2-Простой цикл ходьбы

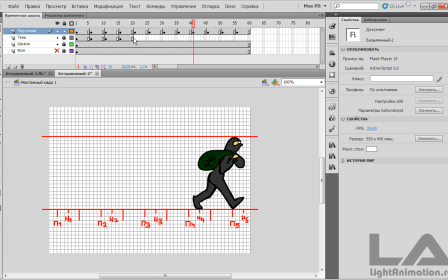(12:34)
Так, персонажа мы скопировали, отключаем редактирование кадров, теперь скопируем тень, выделяем ее, все 4.
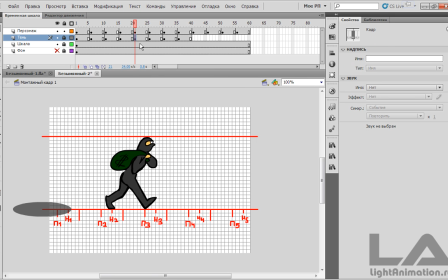(12:44)
Нажимаем правой кнопкой мыши, копировать кадры, 21 вставляем, ставить кадры, блокируем персонажа, разблокируем тень. Включаем редактирование нескольких кадров. Выделяем с помощью стрелки все тени. И перемещаем их.
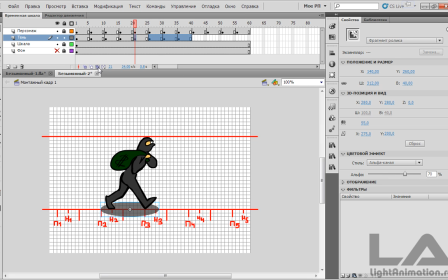(13:08)
Примерно вот таким образом. Ну, сейчас отключу я. И гляну, как в прошлом, в первом было. На клетку вперед выступает тень. Так, а здесь... Также на клетку все отлично.
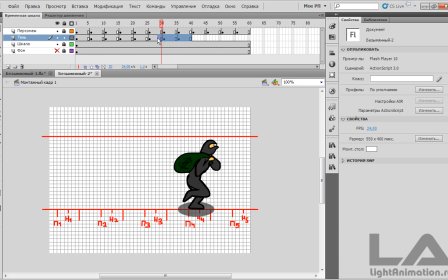(13:29)
Теперь выделяем вот эти кадры.
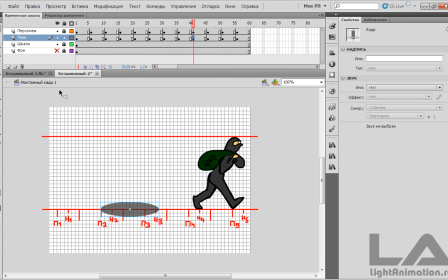(13:33)
Копировать кадры. Здесь их вставляем. Ставить кадры. Включаем редактирование нескольких кадров. И с помощью стрелки выделяем все тени. Перемещаем их.
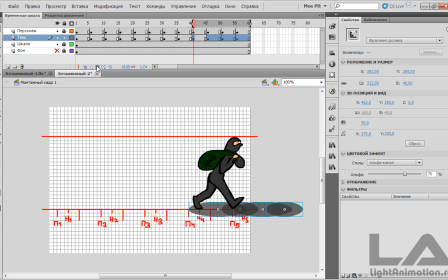(13:51)
Вот таким образом. Теперь отключаем редактирование.
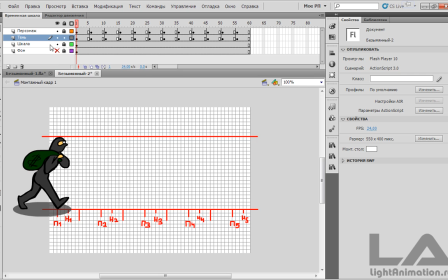(13:59)
Ну вот, все мы сделали полностью. Сценку, анимацию. Включаем отображение фона.
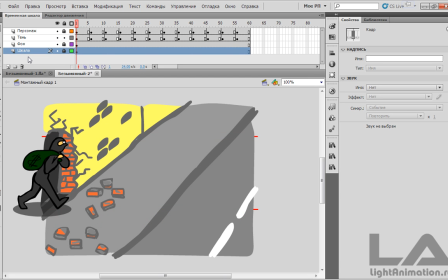(14:06)
Шкалу убираем за фон, чтобы во время тестирования анимации ее не было видно. Если мы шкалу я бы оставил над фоном, и хоть ее выключил, хоть не выключил, во время анимации она бы все равно отображалась.
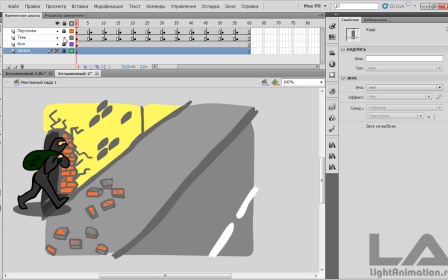(14:22)
А так сейчас она будет находиться за фоном. Ну, теперь, собственно, протестируем.
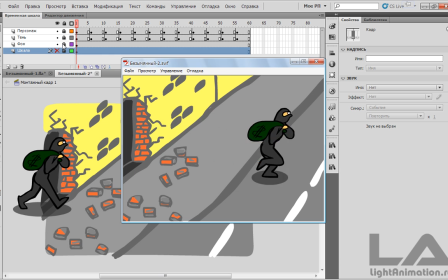(14:27)
Ctrl Enter. Ну вот, все прекрасно смотрится. Благодаря движению по дуге походка персонажа выглядит реалистично.
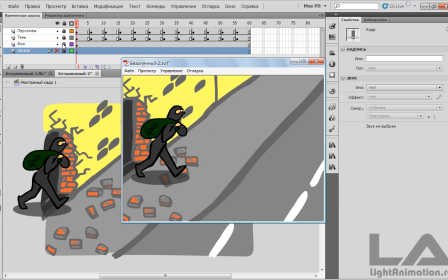(14:37)
Хоть и используется простейший цикл ходьбы.
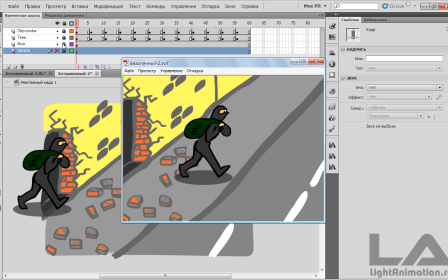(14:40)
А благодаря тени мы, опять же, добавили реализма и добились полного, стопроцентного внедрения персонажа в сцену. Ну, в следующем уроке уже сделаем цикл на месте, то есть внутри контейнера фрагмента ролика.
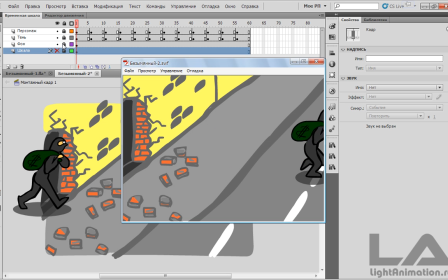(14:56)
Опять же покажу, как при помощи вспомогательной шкалы правильно перемещать ноги на месте, чтобы они не проскальзывали. Также добавим руки, то есть сделаем их подвижными. И я покажу, как их правильно синхронизировать с ногами.
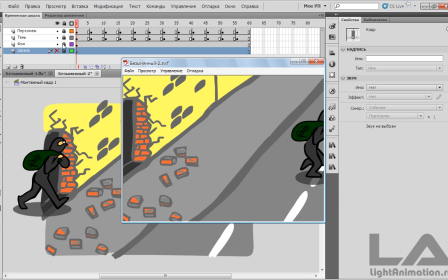(15:12)
Ну и еще покажу кое-какую хитрость, облегчающую нам работу с фрагментами роликов на сцене. Ну а этот урок я завершаю.